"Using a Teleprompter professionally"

Don't pin them with a fixed stare. Look aside occasionally. One small tip for the director this time.
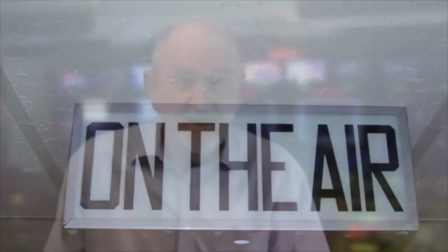268s
How about this setting? Appropriate to the discussion? But is it a distraction from the key focus, the presenter and their message? Again, learn from what the eyes do naturally and get the camera to do the same.
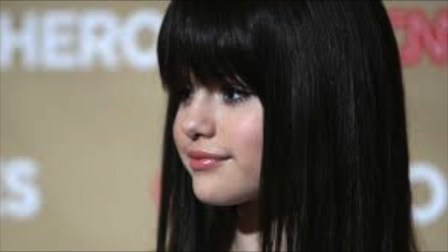281s
When you look at a picture taken by a professional photographer,
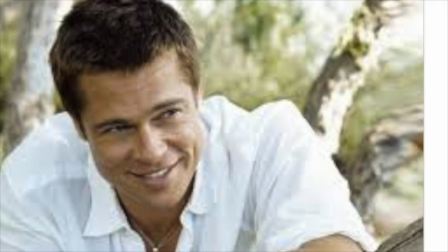285s
you'll find they often use a shallow field of focus so that your eyes concentrate on the important bits, the stuff in the foreground.
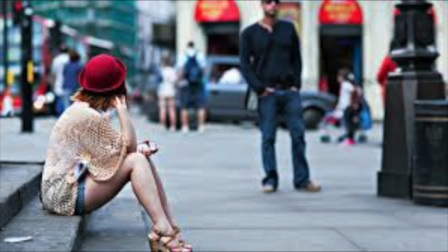293s
The background is a blur. Is that natural? Next time you watch and listen to someone closely, pay a little attention to what's behind them, and you'll find your eyes have automatically let the background fall out of focus. That's how our eyes work. And of course, if you want the viewer to look beyond the presenter in the foreground at something in the background, easy.
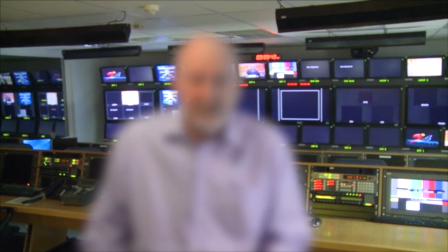317s
You simply pull focus. So it makes the scene much more natural, and at the same time forces the viewer's attention to where you want it to be. It's also the final persuader when you're using chroma key.
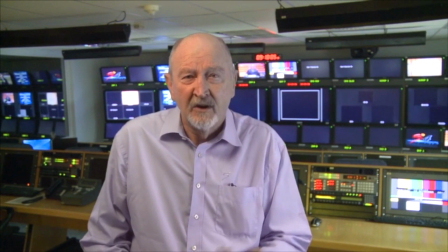330s
Have it sharp and a bit distracting, or have it slightly out of focus and much more comfortable. Sort of makes you wonder if there is such a thing as reality TV, doesn't it?